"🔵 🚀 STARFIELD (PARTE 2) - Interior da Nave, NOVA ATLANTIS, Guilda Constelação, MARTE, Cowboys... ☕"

Tem um impacto positivo, claro. É um painel curvo, é bem acentuado, tipo um cinema 180 graus.
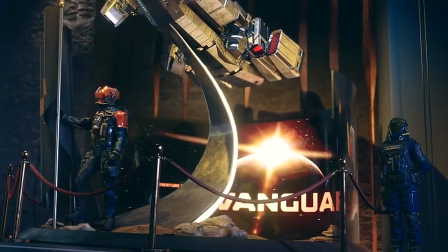2740s
Ah, não posso deixar de dizer o mais importante.
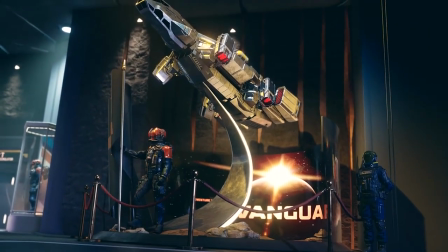2743s
Quem se juntar à vanguarda pode ganhar a cidadania da United Colonies.
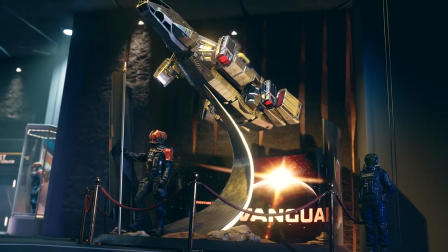2749s
E isso tem peso e tem diferença. Mas Johnny, pra que eu quero essa porcaria?
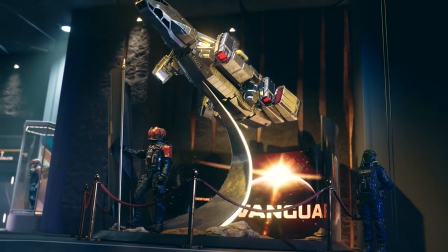2755s
Tem alguma influência isso no jogo? Meu pequeno querido ouvinte, minha querida, tem com T maiúsculo. E eu vou falar disso mais pra frente, porque o meu fiofó quase caiu da minha bunda quando eu vi uma parada que a Bethesda fez no jogo. Nada que seja um choque, algo nunca feito antes, mas para um RPG é um elemento sensacional de ter.
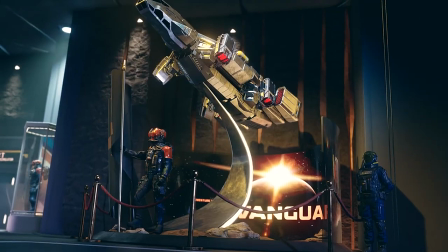2778s
E a Bethesda colocou isso no Starfield. Eu vou falar disso mais tarde. Então, guarda aí essa informação que eu acabei de te dar a respeito da vanguarda e das guildas.
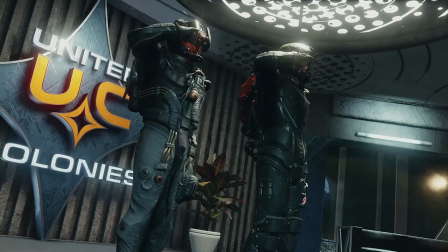2790s
Minuto 10 e 7. Eu adoro essa cena.
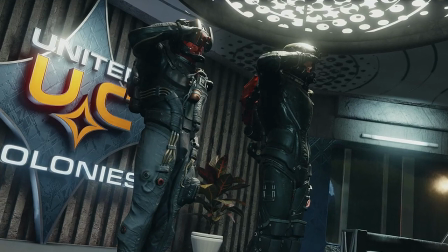2794s
Eu tenho uma profunda admiração por pessoas que respeitam hierarquia e se dedicam a causas em que elas acreditam.
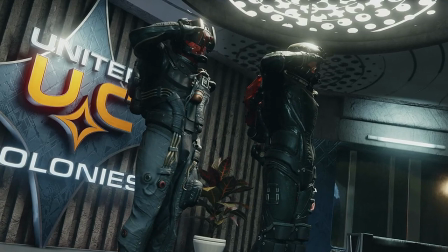2801s
Mesmo que eu não acredite na causa, se o sentimento dela é honesto, eu admiro isso.
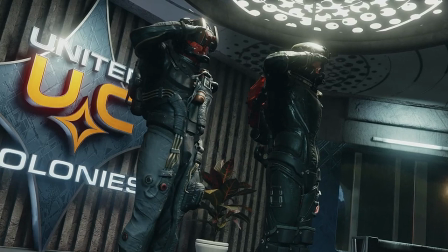2807s
Hierarquia e respeito hierárquico é bonito, ponto.
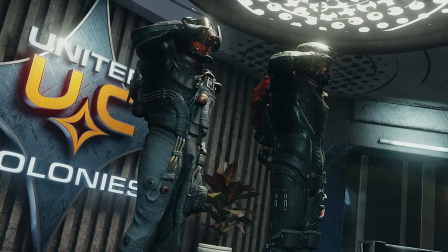2811s
Você pode estar do outro lado da ideologia, dos valores, mas o respeito é algo admirável, move um bom sentimento.
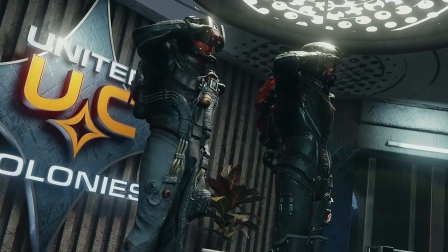2820s
É como ver um filho sendo respeitoso com o pai, um cidadão jovem sendo respeitoso com um idoso.
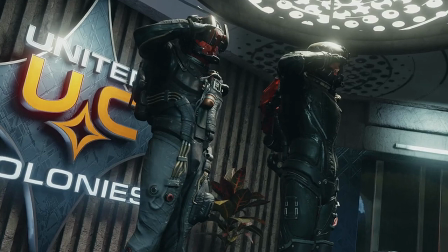2826s
É um valor tradicional que sempre moveu a humanidade a algo melhor e está morrendo por razões que eu não vou discutir aqui.
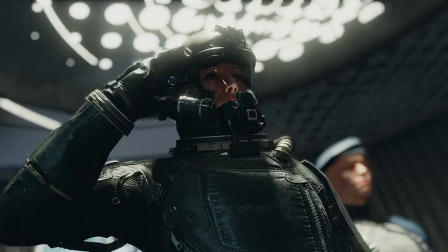2833s
Respeito é bom, sempre, puro e simples. Essa imagem é muito forte nesse sentido. O ângulo da câmera não é aleatório. Quem estuda fotografia, quem estuda direção, entende bem isso.
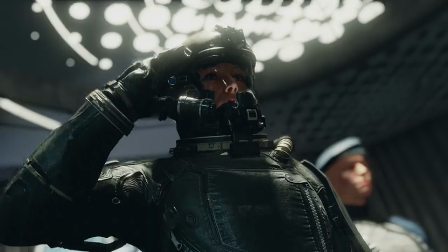2846s
Por que a câmera fica um pouco abaixo? Por que a câmera mostra o personagem do peito para cima, nesse ângulo? Porque dá imponência. O Batman geralmente é filmado assim, em ângulos mais oblíquos, enquanto o Superman,
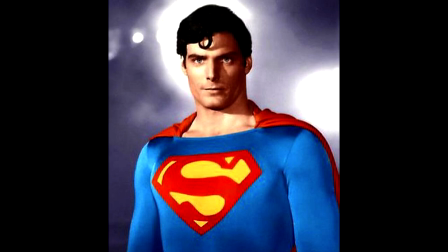2861s
especialmente o clássico da década de 70 e 80, era mais um ângulo reto na altura dos olhos,
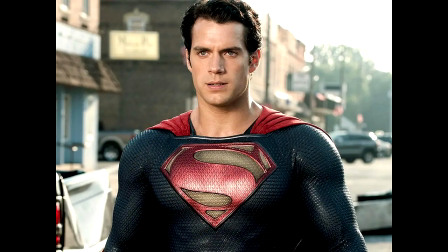2868s
denotando mais humildade, uma imagem menos amedrontadora.
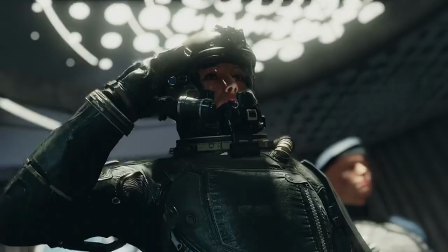2872s
Veja aqui, ela presta continência e os olhos dela miram a parte de cima da tela. Ela está olhando para frente. Pelo ângulo da câmera, fica parecendo que ela, como se ela estivesse olhando para cima. Então, isso são mensagens visuais poderosas, que são escolhidas pela direção do jogo,
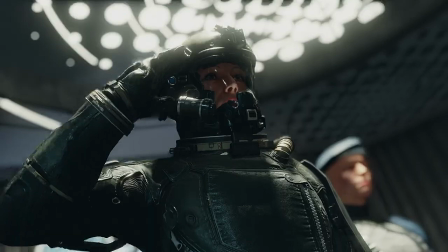2892s
propositalmente por diretores competentes que querem passar uma mensagem específica. Tudo na vida é assim. Quando você aprende a interpretar os códigos, você começa a entender as mensagens. Acredite, na arte, na propaganda, nada é por acaso.
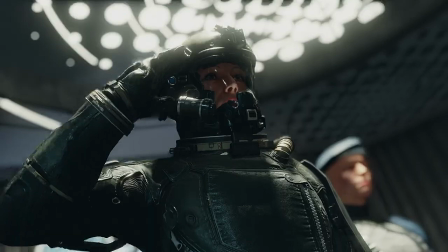2910s
Nada. Tem mensagem em tudo. A qualidade da mensagem e o que ela quer passar, isso é outra história. Eu realmente adoro essa cena. Isso não significa que eu vá me juntar aos vanguardistas da United Colony.
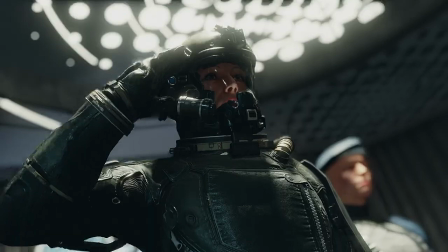2925s
Não estou dizendo isso. Eu não decidi ainda, embora o meu favorito no momento sejam os membros da Constelação, que é foco 100% em exploração e desvendar mistérios.
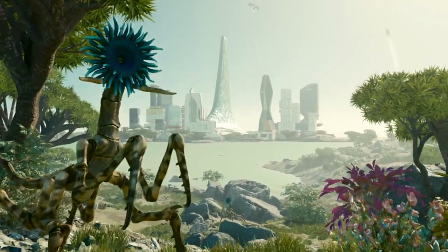2938s
Minuto 10 e 10. Vemos agora a Nova Atlantis bem ao longe, um pouco mais do planeta selvagem.
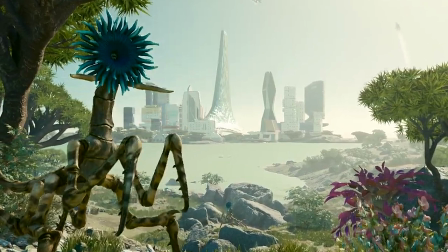2945s
É um lugar bonito, ao que parece, e temos animais que se assemelham a híbridos de planta e animal.
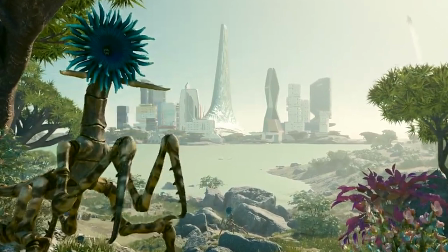2953s
É meio planta, é meio vegetal, meio animal. Vocês sabem o que eu lembrei? Vocês conhecem o inseto pau?
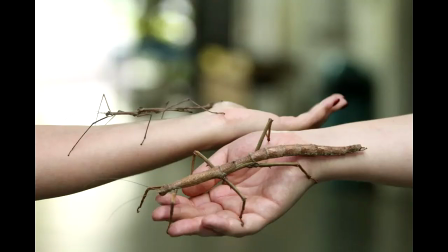2960s
Também é chamado de bicho pau. Talvez você conheça ele como bicho pau. Já ouviram falar?
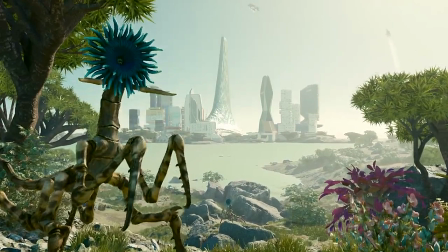2965s
Essa criatura que a gente está vendo aí me lembrou muito o bicho pau. Só que ele é bem mais maneiro.
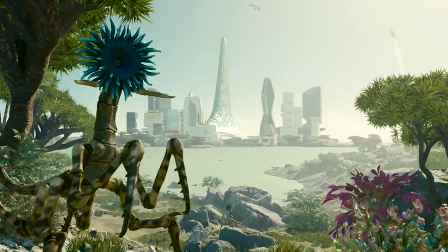2970s
Seria essa a palavra? Mais maneiro? Não sei. Aliás, essa criatura é predatória ou ela é pacífica?